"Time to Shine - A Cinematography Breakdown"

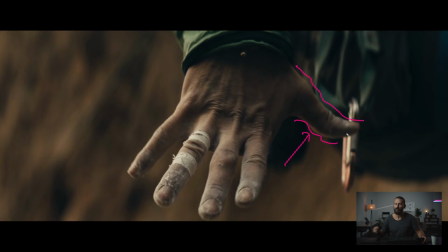Just that little tiny leak here, this little thing here, but the majority of it, if we're looking at the frame, lots and lots of darkness for a daytime in the shadow rock climbing person. We come up here, same idea.
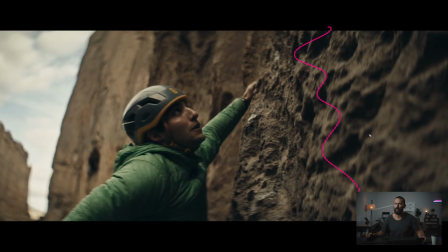I mean, this is where you really see the benefits of the anamorphic frame and shooting, you know, pretty close to wide open here. You can see there's not a whole lot. What is that? It's about two feet in focus here, and the person is not in focus.
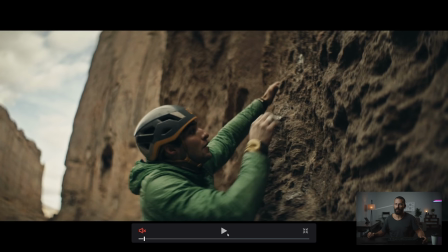Right there, almost gets them in focus.
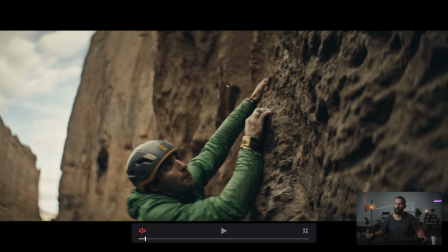Anyway, you see hands in focus, face out of focus, but it's really nice because you got the leak of light. We're shooting along the rock, And as we get closer to camera, darkness, right? Dark towards camera. I don't know what I did with the pen there. I just went a little crazy.
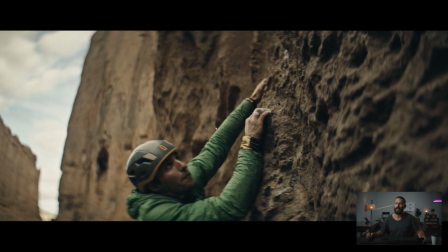But you're going to have a big, giant neg behind the camera to soak up all this light so that you get this, even though there's no direct sunlight here, right? Which means this sky is acting as a big, giant softbox here. To get shape on it, we need to cut off all the light coming back at them this way, right?
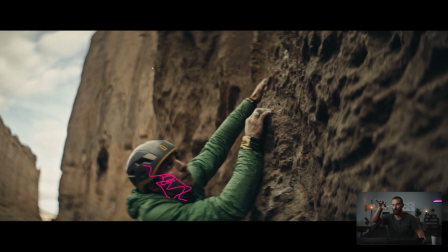So you get a little bit of something here. And we're just shooting into the shadow and letting the light wash over them. So it gets real soft. It's just like you're in an overcast day when there's no direct sunlight, the sky becomes some big giant soft box.
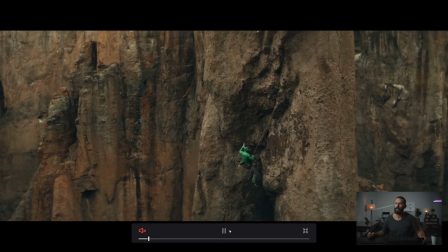The jump and the miss and we're out.
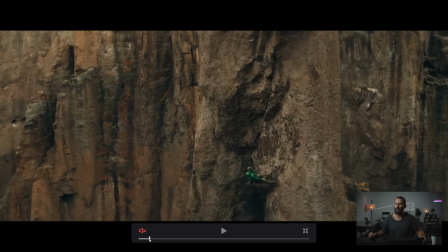You see the transition there from like oh we're in the anamorphic world of softness and focus and then we jump
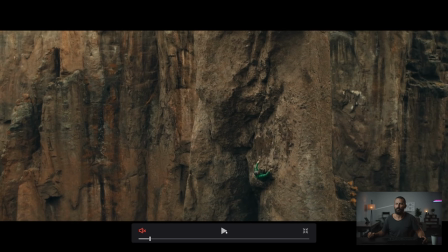out to the drone and the little Inspire drone that we're on makes everything that tad sharper.
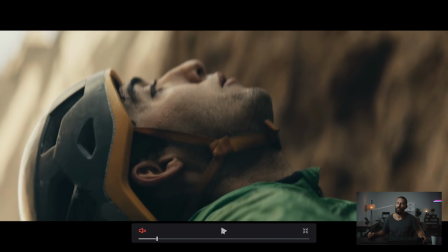Something tells me they didn't have an Inspire drone on this but you never know. Same we're looking down like this, see how we're looking into the shadow, right?
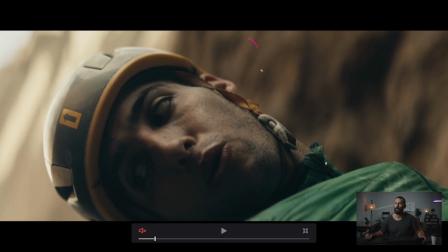If you go out with your buddy and you want to get some rock climbing footage and your stuff does not look like this, that's probably because you didn't plan properly or it could be because you're not very good at cinematography. You want to shoot and get some shape. Even though we're up on this giant rock, it should be big and flat, right?
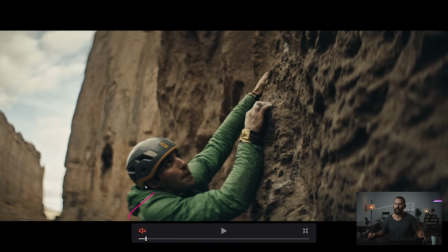There shouldn't be that much darkness, but the darkness is what makes it look nice.
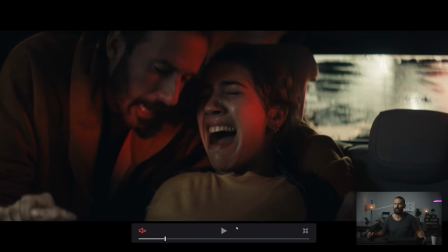So that's why you do it. Okay, Okay, this one, same thing here with the anamorphic lenses, you can actually see in here, we're gonna come to this shot this wide, see how soft this is?
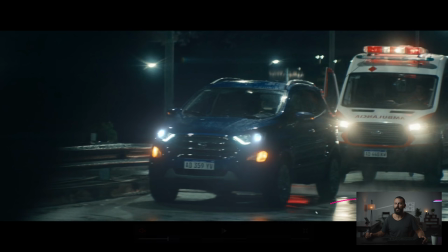This is like, okay, we've got our wet down here, not really, this is like take four on a wet down, because you've done over here, and then over here dries because it just gets too hot, and you know, you see BF going in there and doing the wet down every single time, so you do like three or four takes in between each wet down, and that's when you end up with stuff like this.
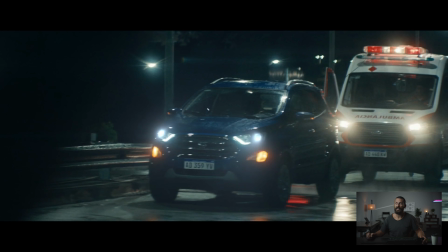See, reflection, better than not having reflection. and this is the same thing as when we were looking at the lady painting.
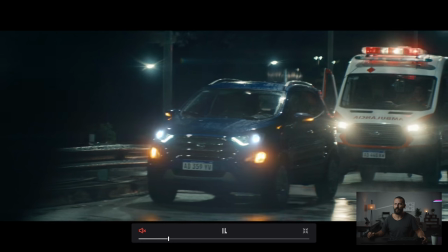There's so much light coming towards the camera that on older anamorphics it's just impossible to not get this softness.
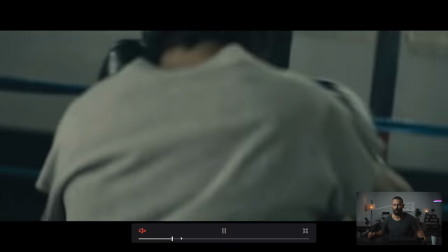You really have to stop down even then. Sometimes there's just light, too much light coming into the camera.
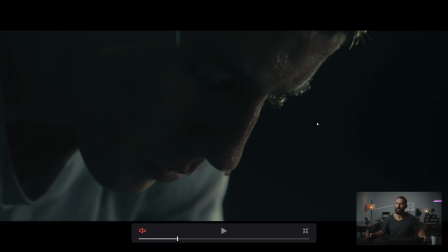Okay, the other one that I want to talk about here, this is your classic track and field thing. You will shoot, if you shoot long enough, you will shoot at a track just like this or you will shoot some night sporting event just like this. This is all, and this is single light really plus our little flare light that happens over here but we're just trying to get a
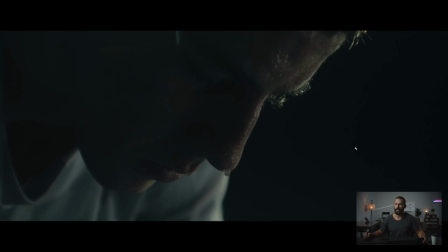little tiny bit of interest here we got our little sweat droplet here this is like the perfect reference still for any sports thing that you will ever see any treatment with sports that you will ever see there is this shot in there little flare right there and you
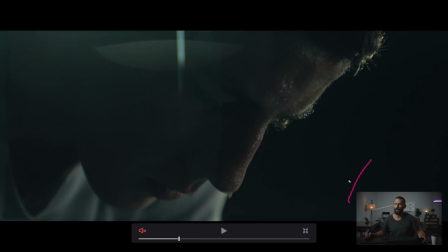just got that line of light right and really the big thing here is because you're pretty much in control of everything there's nothing back here that you have to deal with or manage this is just darkness you're setting probably you're setting this key level to how much you want in the shadows, right? So to determine how dark it is over here it's easiest to do so by using the key to do that.
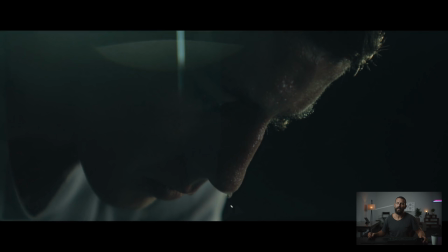Then you can walk in the neg, you put in your little flare light over here and you're laughing. But this is the important one, right?
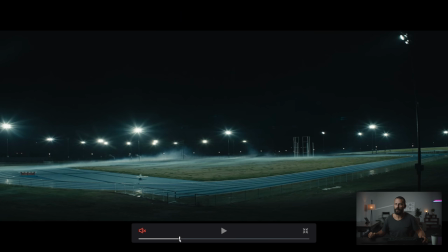The switch, the PA running to go get coffee orders. Here he comes and now we have this light on over here which is gonna fill him in to the front. We're so wide and they have, what What is this? Do you think that's real? Or do you think there's a tube over there, a tube of haze, the tube of death, just bringing up a little bit of haze.
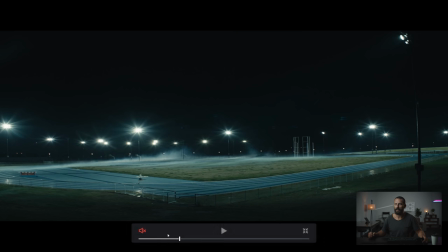Looks like it's real or it's actually VFX.